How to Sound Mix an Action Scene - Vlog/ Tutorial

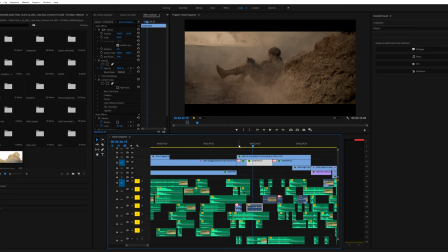so now you're starting to hear the mix down sound just a little bit cleaner and another reason on how we're able to do that is because you have to have contrast in your sound just like you have to have contrast in your images so just like color grading you can add an s
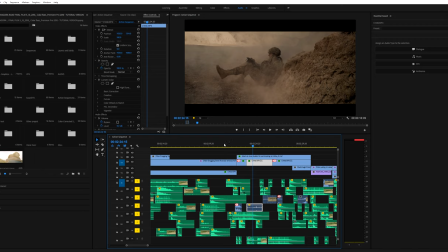curve and it'll make your footage look a little bit better usually the same thing with sound obviously that goes into eqing and mixing but it's the same thing with your mids and your highs and your low frequencies you can't just have a bunch of low to midway range frequencies in your mix it's good to kind of add some variables and kind of add some lower range frequencies and some higher range frequencies.
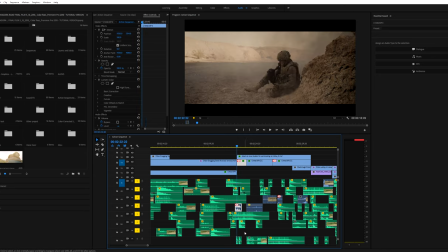So with that said, you got to add shell casing sounds or if you want to add bolt sounds or whatever you need, or maybe even like a Coca-Cola can just in the mix just to add a little bit of a higher metal pitch sound. It'll go a long way for your mix.
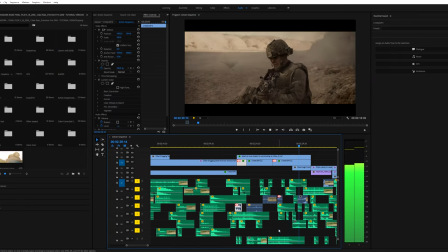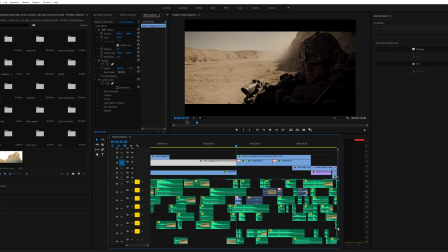And these are actually my favorite sounds right here because in order to do bullet swish sounds,
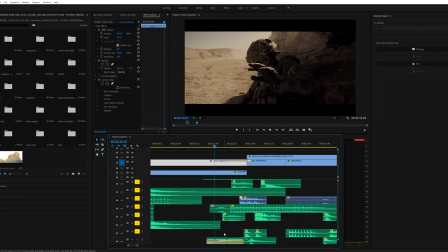you need to make it sound like the bullet is swooshing through the air and is hitting the object that it's hitting, which is the rock right here. You can't just have a ricochet sound because people are going to be like, whoa, where'd that come from? Usually when a bullet flies past your ear, you're going to hear it. It's going to have that tail. It's going to have that wham sound.
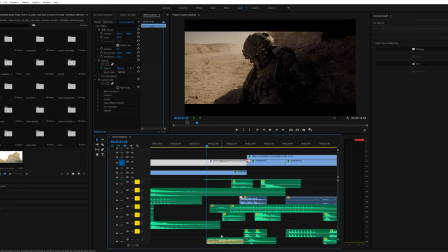So with this, I added a couple coat hanger sound effects along with a couple of other sound effects and kind of modulated them to sound like bullet swishes. And then I believe I did a pan effect, so it sounds like it's coming from the right side and then with that you add like i said
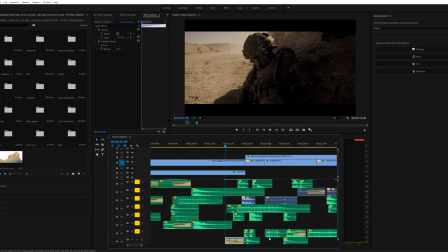a couple of swishes and then this is my favorite sound effect right here this i don't even remember where i found i got really lucky and i found it online in a sound effects library somewhere and this is a really cool ricochet sound in which i was able to animate it right here
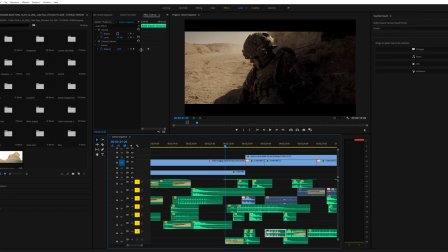using the panner tool and i was able to animate it from the left side to the right side it kind of gives it a really cool effect so let's go and check out the mix now
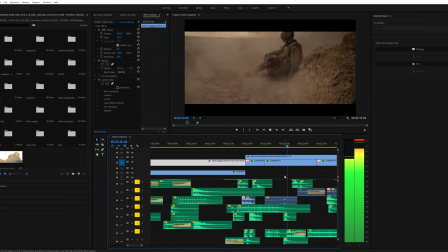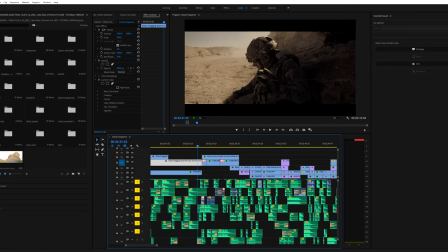Shit.
So again, it's really starting to fill out the scene, but it is still missing a couple of things.
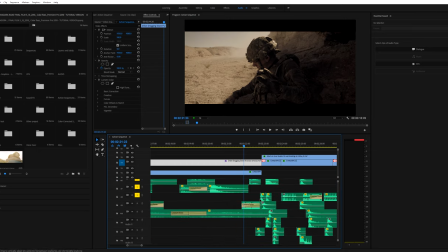And those things are the ambient sounds, the gnat sounds, and more bullet swish sounds. Those really go a long way along with dirt sound effects. So let's go ahead and unsolo these and see what we got.
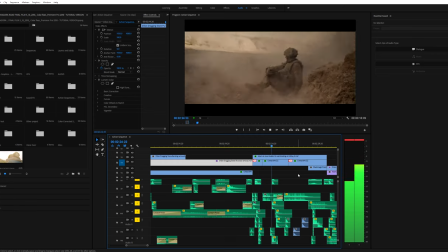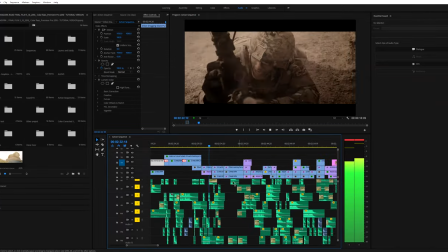Shit. Cover me.
Much better.
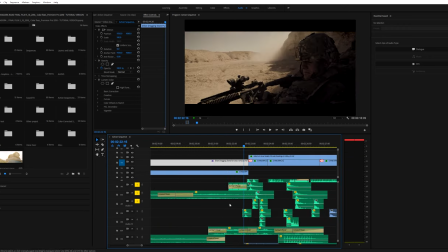Now that we're starting to add couple of dirt sound effects in there it's starting to bring the scene to life but it is still not completely there
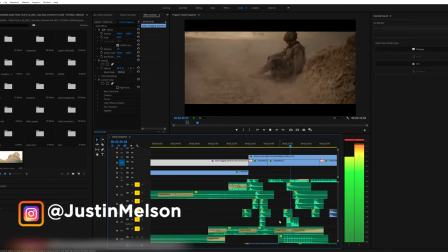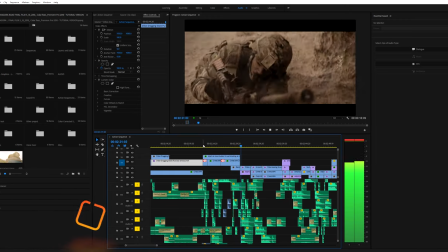okay now
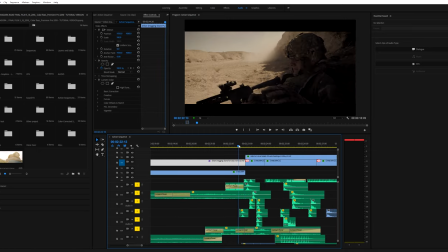i'd say this is about a 90 completed mix and this is just coming from my expertise again i'm not a professional sound mixer i don't mix films for a living this is just i literally just kind of underwent post-production completely on my own here so i'm just kind of going
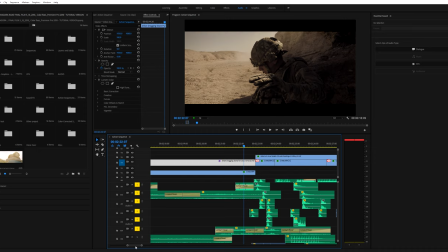off of what i would think would make for what what i think would make a final mix down and so we're it's getting there you know you can hear the bullet ricochets we have some contrast from the highs and the mids and the lows um you could hear his grunts you could hear the foley we can hear the we could hear the movement of his combat uniform you can hear the dirt you can hear the swishes
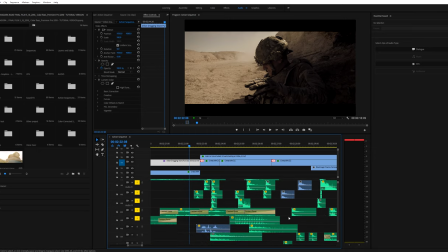and i think the only thing we're missing now is just a couple of more minor gun sound effects in the background and a couple more dirt sounds and some grunt sounds and we might be on our way and at this point we're on our 17th layer of sound effects so let's see what we're at right now